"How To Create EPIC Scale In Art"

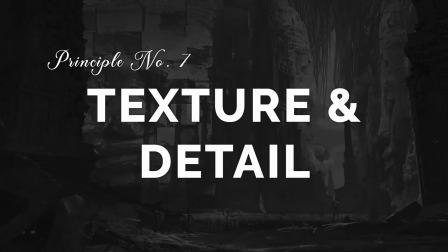[8:13]
The seventh principle. This principle relates to relative scale a little bit.
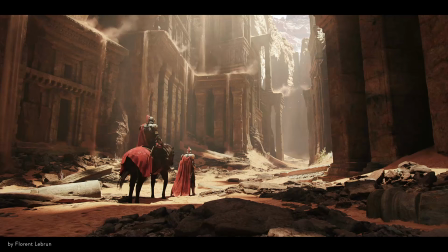[8:19]
Quite often when you need to make something large, it is just more likely it will have more detail on it. So adding detail and texture can help emphasize the size. A great example is Barad-dûr from Lord of the Rings.
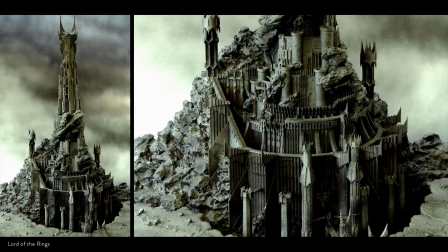[8:31]
This massive tower applies a great assortment of varied shapes and sizes to the structure, truly making it feel epic and huge.
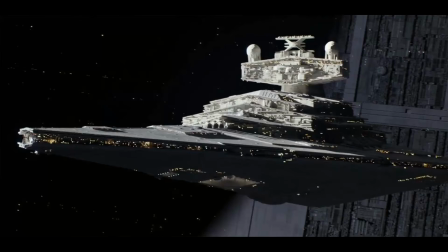[8:39]
This technique is quite often used in science fiction, and artists have given this kind of detail the name greeble. And adding all this greeble detail really emphasizes the perceived scale on this famous Star Destroyer.
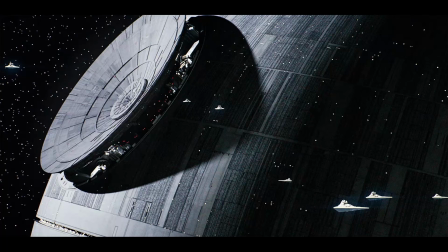[8:52]
And even though your object might be built smooth, adding breakups to imply a more realistic building process can really sell the scale, like here on the Death Star.
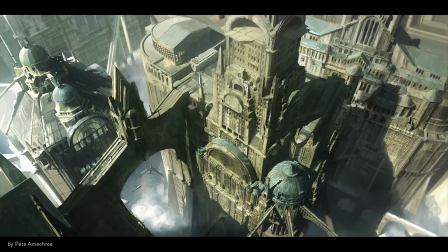[9:01]
Another idea of texture is that larger objects tends towards being more rough than smaller objects. By this I mean that it's just more common to see larger things become more rough because the slight imperfections are more difficult to manage,
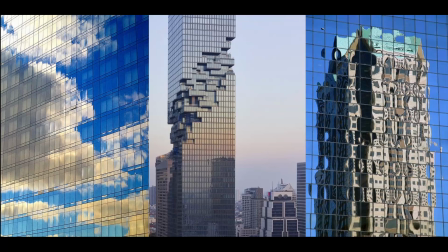[9:15]
which is shown quite clearly on these skyscraper windows. Each window placed is quite smooth and acts pretty much like a mirror, but when they are all put together, the slightest imperfections in alignment means the overall reflection appear rougher, even though the individual windows are perfect.
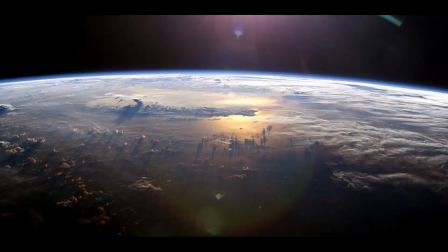[9:32]
We can see the same effect with the sun being reflected in the Earth's ocean. The reflection is there but quite rough, just from the unevenness of the waves. Theoretically we could make a perfect giant mirror, it is just less likely to see it.
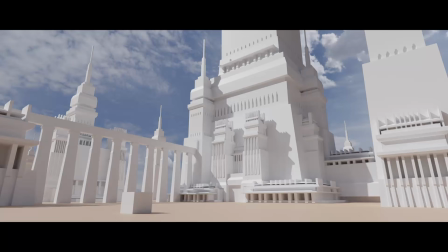[9:46]
I'm going to make something similar to Barad-dûr, and adding lots of little detail variations to my scene will help bring it further.
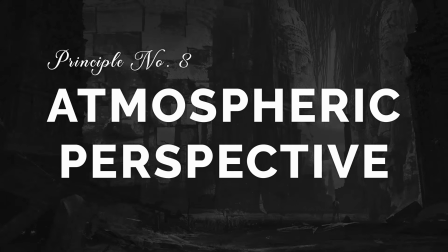[9:53]
And I'll also make sure my textures are a bit more rough. The 8th principle will really sell the depth and realness of your picture.
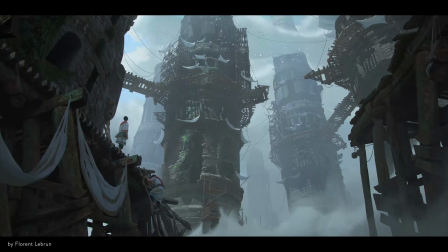[10:01]
We're gonna look at atmospheric perspective. In this towering piece, we can see the structures fading into the background. Having your structures be so big that you have a noticeable change in atmosphere must mean that we are dealing with a scene of epic proportions.
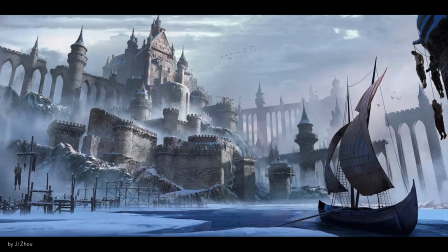[10:17]
Additionally, atmospheric particles, and especially dust, are a little bit heavier than air, so they tend to settle closer to the ground, which is something we can see quite well in this piece by G. We can see it has this thick rolling atmosphere separating the different layers of the castle,
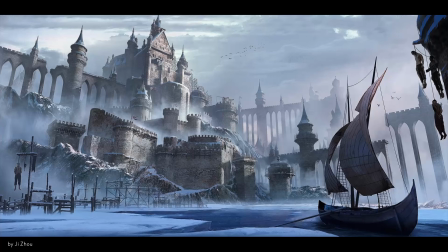[10:33]
resting down there at the bottom, leaving the top almost clear from atmospheric perspective. You will also sometimes see the same effect in between mountains. If we want to take it a step further, we should make a use of clouds.
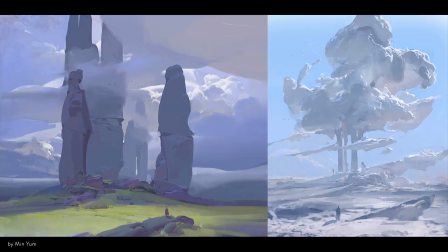[10:46]
Having massive structures or cliffs reaching so high up that clouds intersect really helps sell the colossal heights of our subject, shown beautifully here by Min. And even though it is a more loosely painted illustration, where we wouldn't really be able to tell how big the cliffs are by themselves,
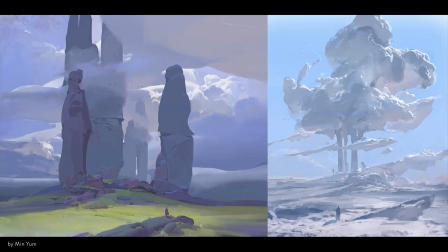[11:04]
the clouds really sell that these cliffs are reaching the heavens. I for sure want to see that in action.
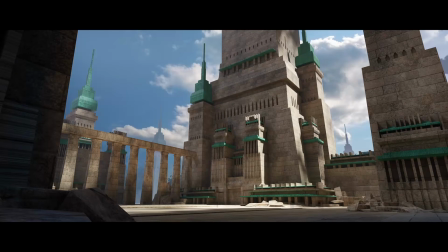[11:10]
I'm gonna add some atmospheric perspective here, bleed out the top a bit, and add some epic clouds.
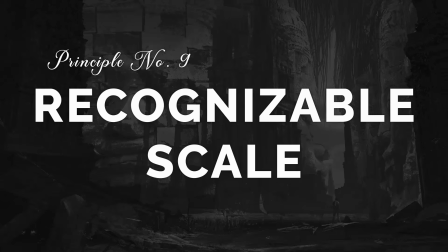[11:18]
The 9th principle is most likely the one you've all been waiting for: recognizable scale, also called birds for scale sometimes.
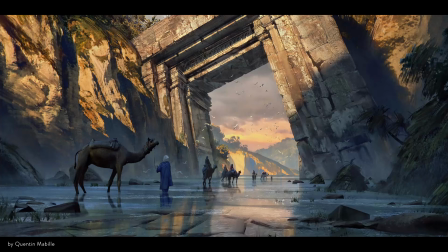[11:28]
The idea is to place something of a known size in the picture that we can relate to. Humans are a great indicator for scale, because we're human. So seeing a human relative to your subject makes it possible for the viewer to imagine themselves there and really feel the scale.
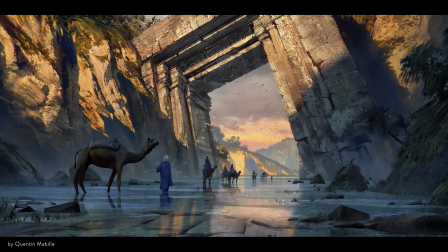[11:46]
In this illustration, for example, the humans lets us, combined with some repetition, truly understand the massive arch hanging above them.
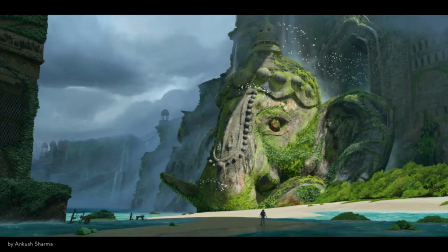[11:54]
Another very common recognizable scale is using birds, also called birds for scale, as we can see in this illustration from Ankush. They really sell the enormity of the godlike ruin. Birds are easy to place in the picture because they're flying,
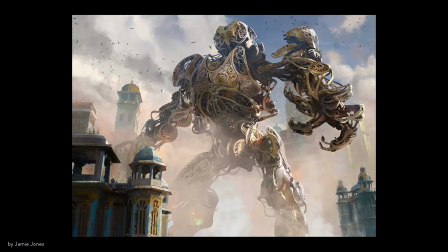[12:09]
so you could put them anywhere and they just give a sense of life and wonder to the image. Like in this picture from Jamie, seeing them swarm around this giant robot just gives it a movement of scale.